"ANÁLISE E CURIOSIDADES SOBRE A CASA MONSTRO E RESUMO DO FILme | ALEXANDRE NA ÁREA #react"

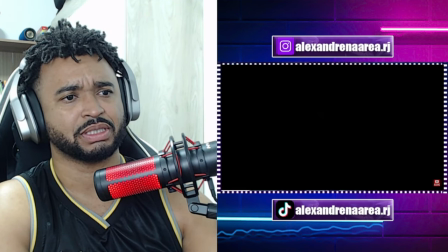Epaminondas soube que Constance possuiu a casa e a terminou para eles continuarem a ter um relacionamento As crianças
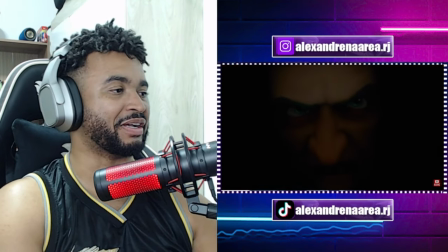Epaminondas é uma boa pessoa, mas se transformou em um idoso maldoso para afastar as crianças da casa Uma
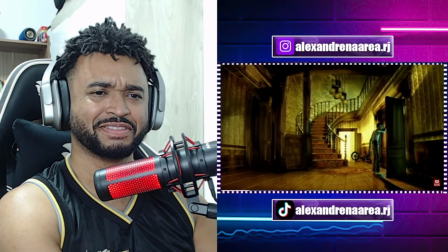cena deletada mostraria o senhor arrependido após tomar o triciclo da garotinha.
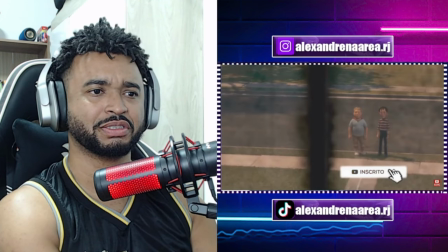A fúria e o poder de constância aumentaram quando ela achou que Paminondas havia morrido.
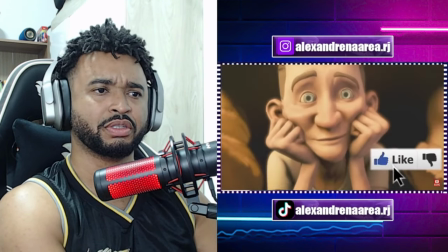Toda essa história foi muito bem pensada e escrita. É uma história de amor muito bonita, mas também muito trágica.
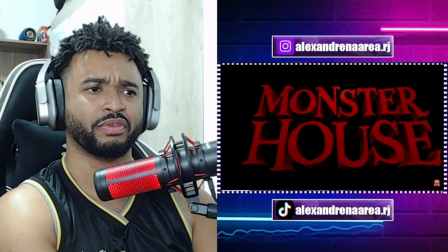O problema é que a partir de agora o filme deixa aquela ideia ousada de ser um filme
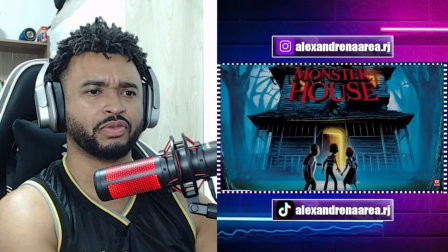de terror para crianças e se apressa para virar um filme de aventura.
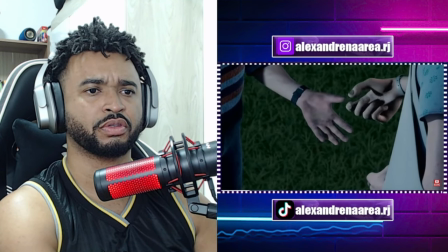DJ convence Palminondas a abandonar a casa e isso deixa Constance furiosa.
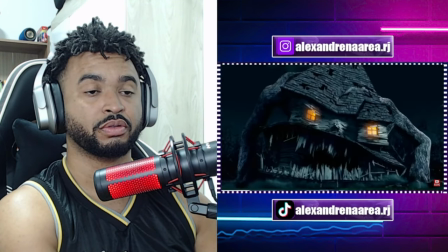Ela usa as árvores como braços e se desprende de chão. Cara, essa parte eu achei muito da hora, mano.
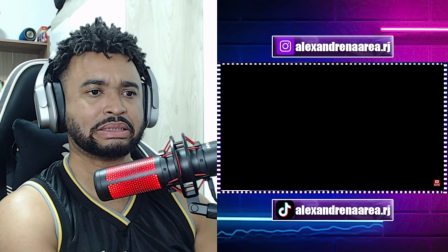Esse segundo visual da casa é animal. Eles criaram algo realmente assustador.
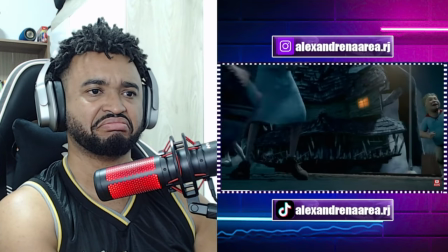Os quatro correm enquanto são perseguidos pela casa.
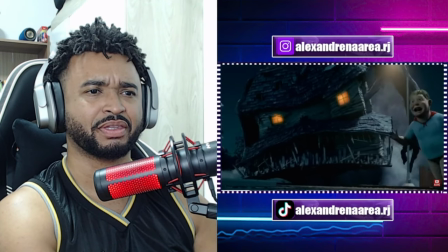O legal é que a Kathleen Turner também interpretou a própria casa através da captura de movimentos.
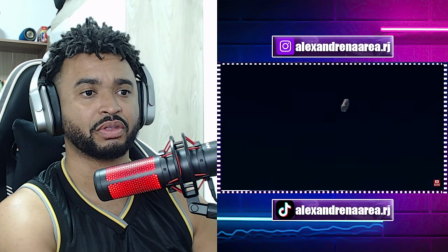Eles vão para a construção abandonada. Paminondas atrai a atenção da casa e dá uma bronca em constância.
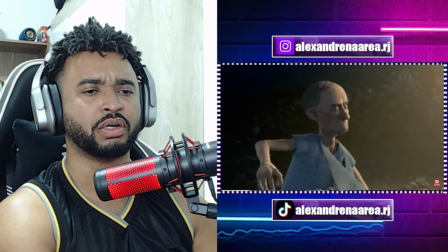Você fique longe dessas crianças que gostasse.
É muito fofo o Epaminondas protegendo as crianças.
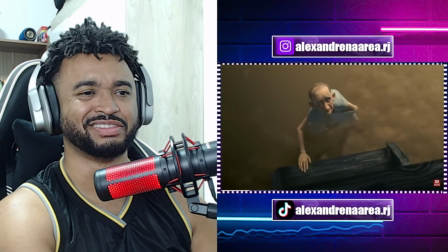Ele é o meu personagem favorito desse filme. Epaminondas e a casa se tratam de uma forma carinhosa.
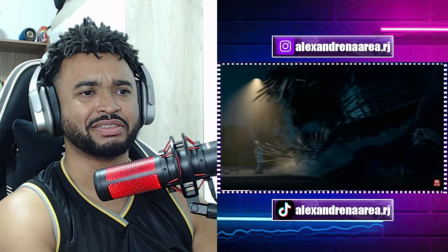É uma cena muito comovente e muito bonita visualmente.
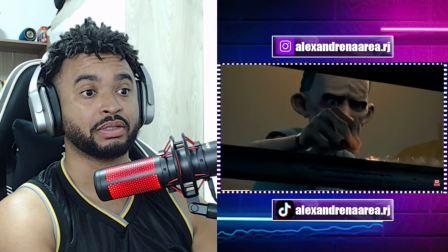Epaminondas pegou três dinamites e ao acendê-la é pego pela casa.
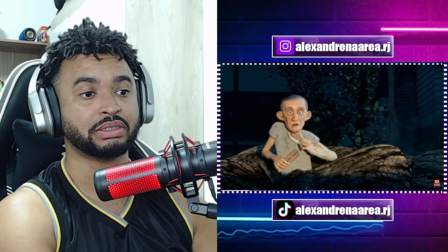Nesse momento o bocão surge pilotando o trator para enfrentar a casa.
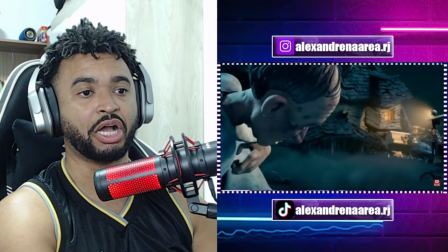É uma ideia muito empolgante. Epaminondas está muito fraco, mas entrega a dinamite a DJ,
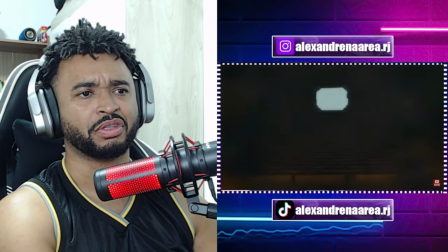que tem a ideia de jogá-la na chaminé que leva ao coração. Bocão arrasta a casa para o penhasco e ela desaba.
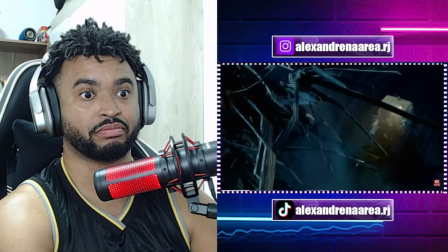Mas é aí que a casa se reconstrói tomando uma terceira forma totalmente monstruosa.
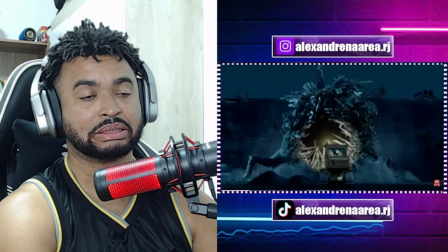A intenção era eliminar qualquer traço de constância.
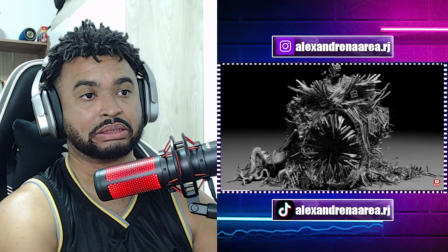Assim, o público não sentiria mais dó da casa e torceria para ela ser derrotada.
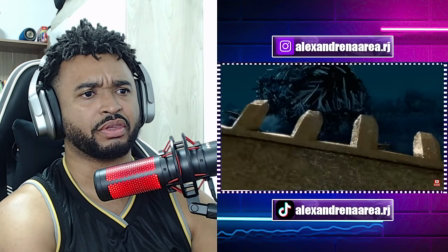O monstro detona o trator e Bocamo está em perigo.
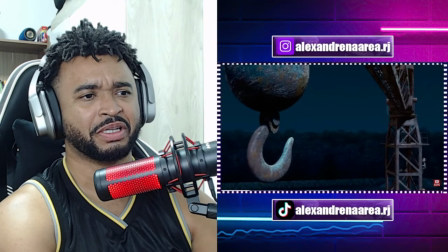TJ e Jenny sobem em um guindaste e o garoto usa o guincho para se balançar e jogar a dinamite dentro do chameiro.
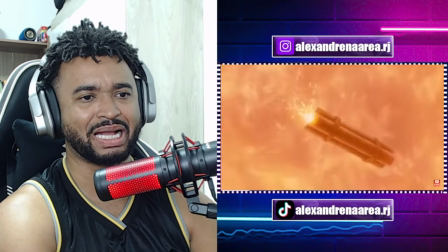É, virou uma aventura pra caraca mesmo, realmente. O monstro explode.
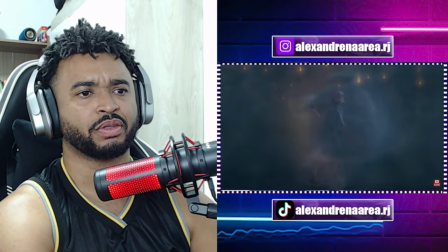E através da fumaça, os três vêm e Epaminondas dançando com o espírito de constância que agora está em paz.
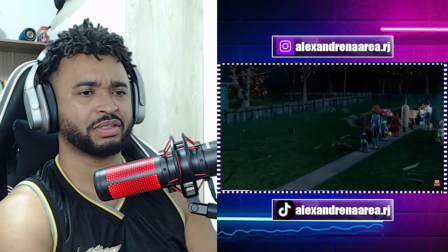Isso é belíssimo. Os três voltam à casa e ajudam a Palminundas a devolver os brinquedos para as crianças.
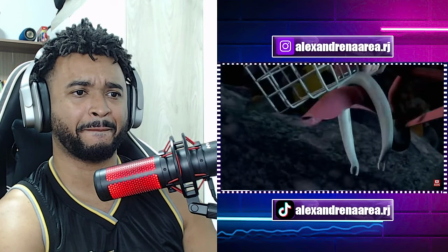Inclusive, a garotinha recuperou o seu triciclo.
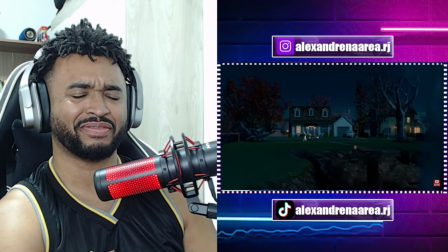E para o público ficar aliviado, o filme termina mostrando que todos que foram engolidos pela casa estão bem.
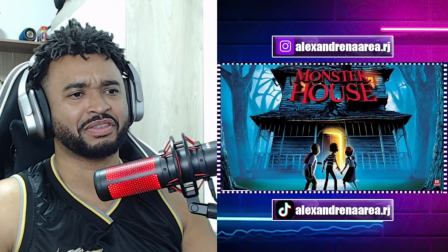Até o cachorrinho. Eu tinha achado que não estava. Então, a Casa Monstro tem a ideia ousada de ser um filme de terror para crianças.
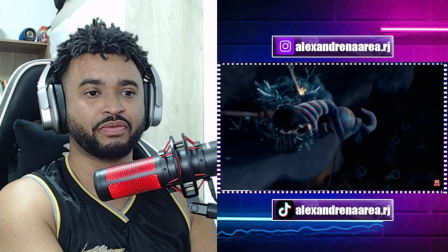Mas no final se apressa para ser um filme de aventura convencional.
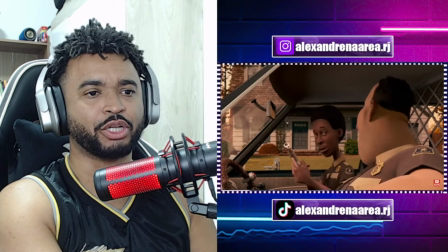Mas a história é muito bem escrita. É engraçada, assustadora e comovente.
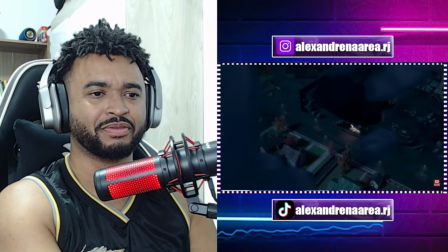Os personagens são muito legais. A trilha sonora é bonita. O filme tem um visual único que é espetacular.
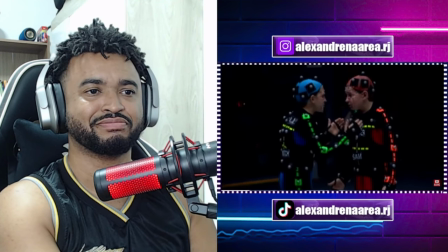O uso da tecnologia de captura de movimentos deixou a animação muito boa.
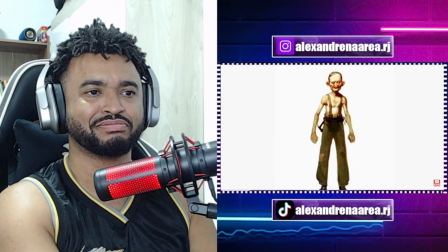E o destaque vai para o senhor Epaminondas.